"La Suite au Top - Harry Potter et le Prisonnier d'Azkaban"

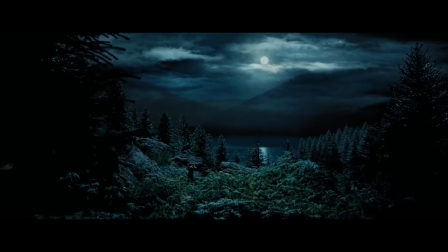Oui, car ces instants sont éphémères, la lueur du soleil rapidement dévorée par l'obscurité et sa lumière bleutée somptueuse,
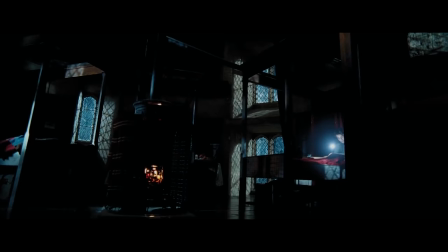et je ne dis pas ça car le bleu est ma couleur préférée, car en plus c'est le rouge, mais parce que le directeur de la photographie Michael Ceresen et son étalonneur lui donnent une dimension toute particulière. Elle embellit chaque plan et donne une identité propre à ce prisonnier d'Azkaban comme la saga ne l'aura que trop rarement fait, presque jamais d'ailleurs, le rendant instantanément identifiable.
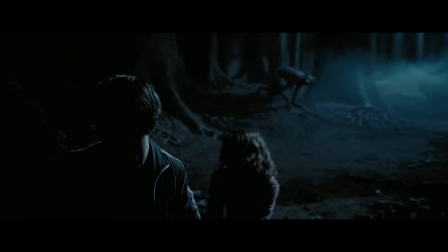Par exemple, là c'est lui, là c'est pas lui, là c'est lui, là c'est pas lui. Une colorimétrie qui permet de dévoiler toute la beauté de la lumière lorsque celle-ci est présente au travers de magnifiques jeux d'ombre,
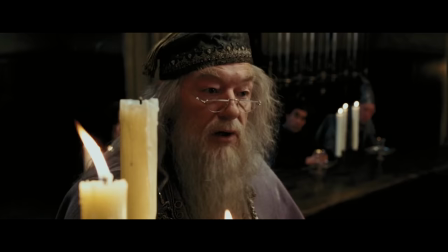soulignant de ce fait l'une des phrases les plus importantes du film « Il suffit de se souvenir d'allumer la lumière » ou de nous offrir des moments angoissants
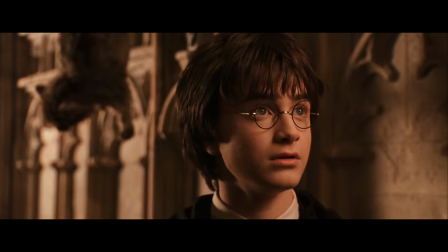lorsque celle-ci est absente, flirtant avec l'orifique comme jamais la saga ne l'avait fait, malgré la noirceur de certains récits.
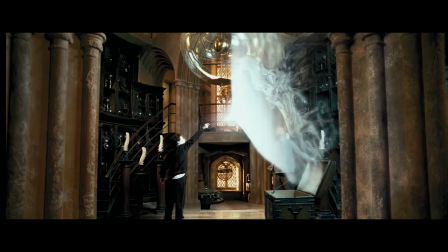« Vous avez tué ma chatte !
» Je suis pas certain de l'extrait choisi là. La magie de ce troisième opus n'est pas plus procurée par ce qu'il nous montre,
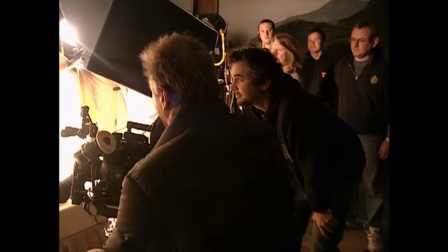mais plutôt par la façon dont il nous la montre grâce au talent combiné de plusieurs personnes, et plus particulièrement grâce à celui d'un homme,
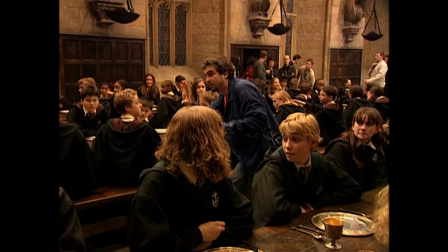Alfonso Cuaron. Exactement, j'en étais sûr. Un réalisateur qui sublime ce monde magique comme personne ne l'a et ne fera plus jamais.
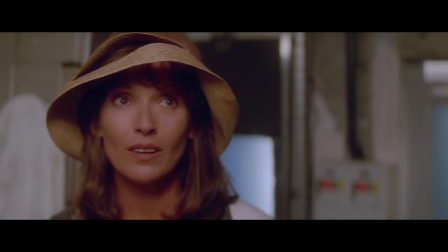Je suppose que vous savez déjà qui est Alfonso Cuaron.
Non.
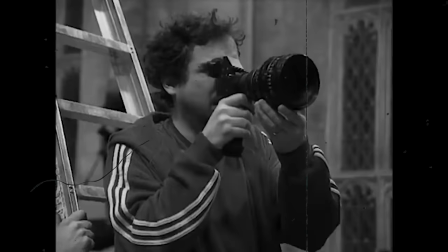Né le 28 novembre 1961 à Mexico, au Mexique, Le petit Alfonso passe son enfance non loin des studios de Cholobusco où il tourne ses premières images à l'âge de 12 ans.
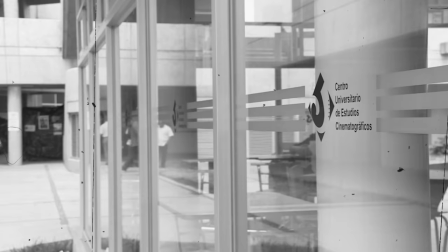Voulant vivre de sa passion, il intègre le Centre Universitaire des Études Cinématographiques,
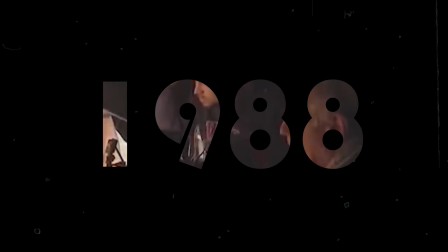mais le destin décida pour lui lorsqu'il fut renvoyé de la faculté pour avoir privilégié la langue anglaise sur son court-métrage.
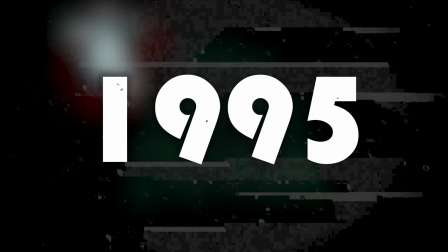Il embrasse alors la carrière de réalisateur en 1988 en tant qu'assistant réalisateur sur les Pyramides Bleues d'Ariel Dombal, ce qui est bien mais pas top.
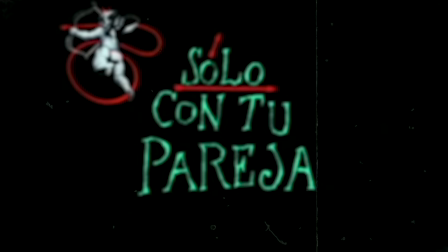C'est en 1995, après avoir mis en scène Solo Cantu Pareja,
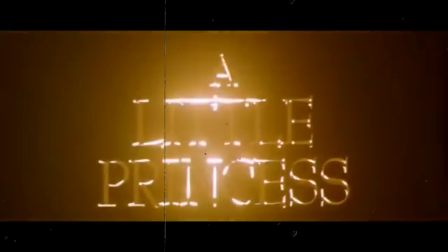co-écrit avec son frère Carlos, qu'il part pour Hollywood afin de réaliser l'adaptation de La Petite Princesse, puis de Deux Grandes Espérances trois ans plus tard.
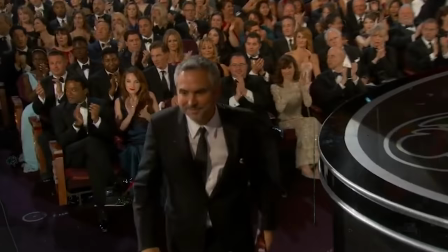Mais ce n'est qu'à son retour au Mexique en 2001 pour écrire et réaliser Itoumama Tambien qu'il connaîtra la consécration, attirant l'attention de la Warner et de J.K.
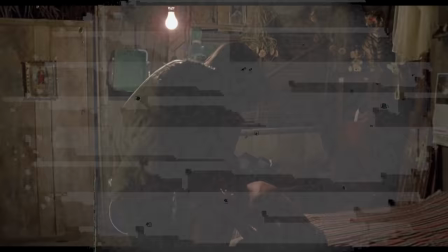Rowling, déjà sous le charme de La Petite Princesse, et ici convaincu par sa façon de filmer les relations humaines de ses jeunes protagonistes.
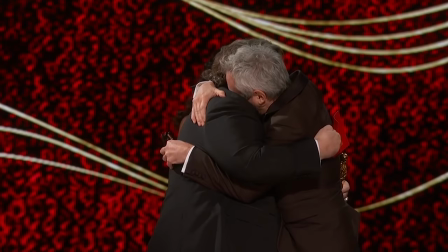Alors c'est pas vraiment les mêmes relations que dans Harry Potter.
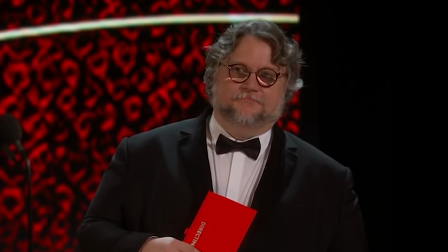De prime à bord hésitant, Quarone fut convaincu par son ami Guillermo del Toro après que ce dernier lui ait dit qu'une telle opportunité ne se refusait pas, Lui qui venait de la refuser.
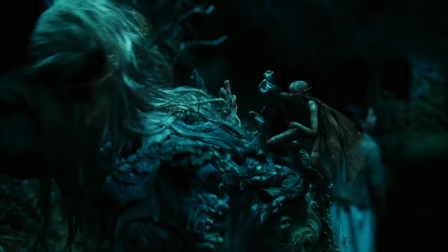Pourquoi il a refusé du coup ? Mais merci monsieur Del Toro, déjà pour cette merveilleuse filmographie que...
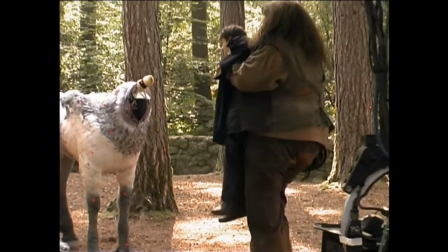Non, non, non, non, focus. Merci car ce prisonnier d'Azkaban porte indiscutablement la patte de son réalisateur,
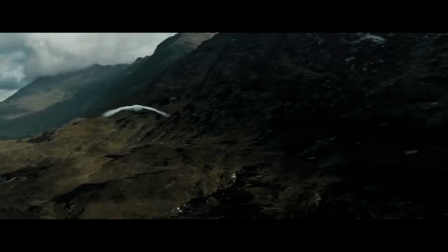à savoir une caméra constamment en mouvement qui semble planer dans cet univers magique tel le vol d'un hibou.
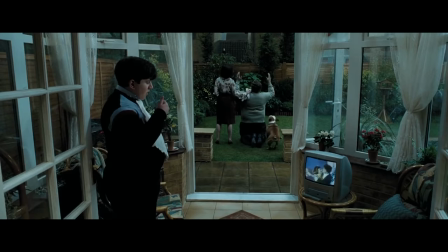Ces mouvements lents et gracieux nous laissent le temps de contempler la scène, que ce soit l'action qui se déroule au premier plan ou cette multitude de détails qui se cachent à l'arrière,
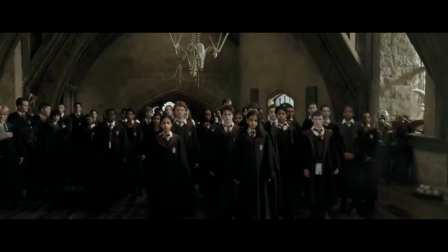assurant définitivement l'immersion du spectateur. A ceux-là s'ajoutent des idées de mise en scène qui me rappellent pourquoi j'aime le cinéma, et qui, paradoxalement, de par leur fluidité et leur parfaite exécution, peuvent passer totalement inaperçus si vous n'avez pas l'œil pour ce genre de détails. Oh, je fais ce que je peux, vous savez.
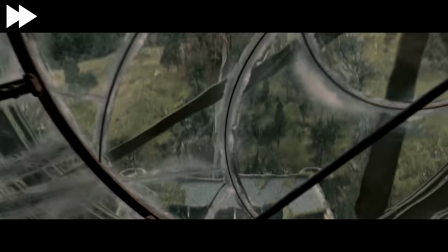C'est une véritable leçon de réalisation, avec en point d'ordre de magnifiques plans-séquences qui semblent s'affranchir des limites physiques et techniques comme par enchantement,
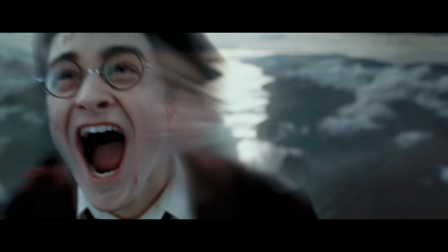preuve que des magiciens se cachent vraiment parmi nos autres moldus, puisque sa mise en scène m'a fait oubliéter ce freeze-frame final qui... bof quoi. Un procédé que j'associe constamment à la fin ridiculeuse de Street Fighter le film, et ce n'est pas vraiment un bon souvenir.
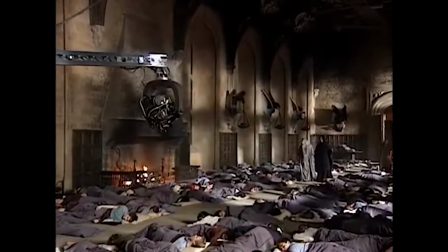Bien qu'elle soit en grande partie due à la maîtrise de son réalisateur, cette prouesse technique est aussi celle des acteurs qui doivent se mouvoir avec précision tout en se souvenant de leur ligne de dialogue.
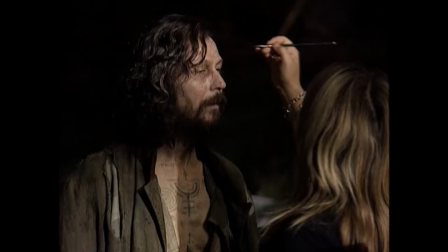Après, c'est leur métier. Sans oublier le rôle essentiel des caméramans, preneurs de son et toutes ces personnes de l'ombre dont on ne parle pas assez souvent, et dont je ne parlerai plus non plus, mais bravo quand même. Alfonso Cuaron, ce n'est pas seulement une maestria de la mise en scène, ce qui est déjà bien plus que de nombreux réalisateurs,
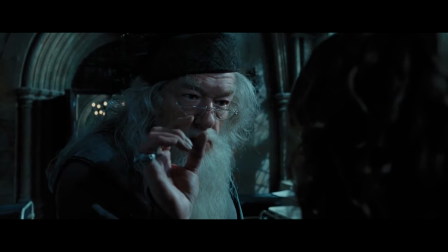c'est également une parfaite symbiose entre l'aspect esthétique et scénaristique.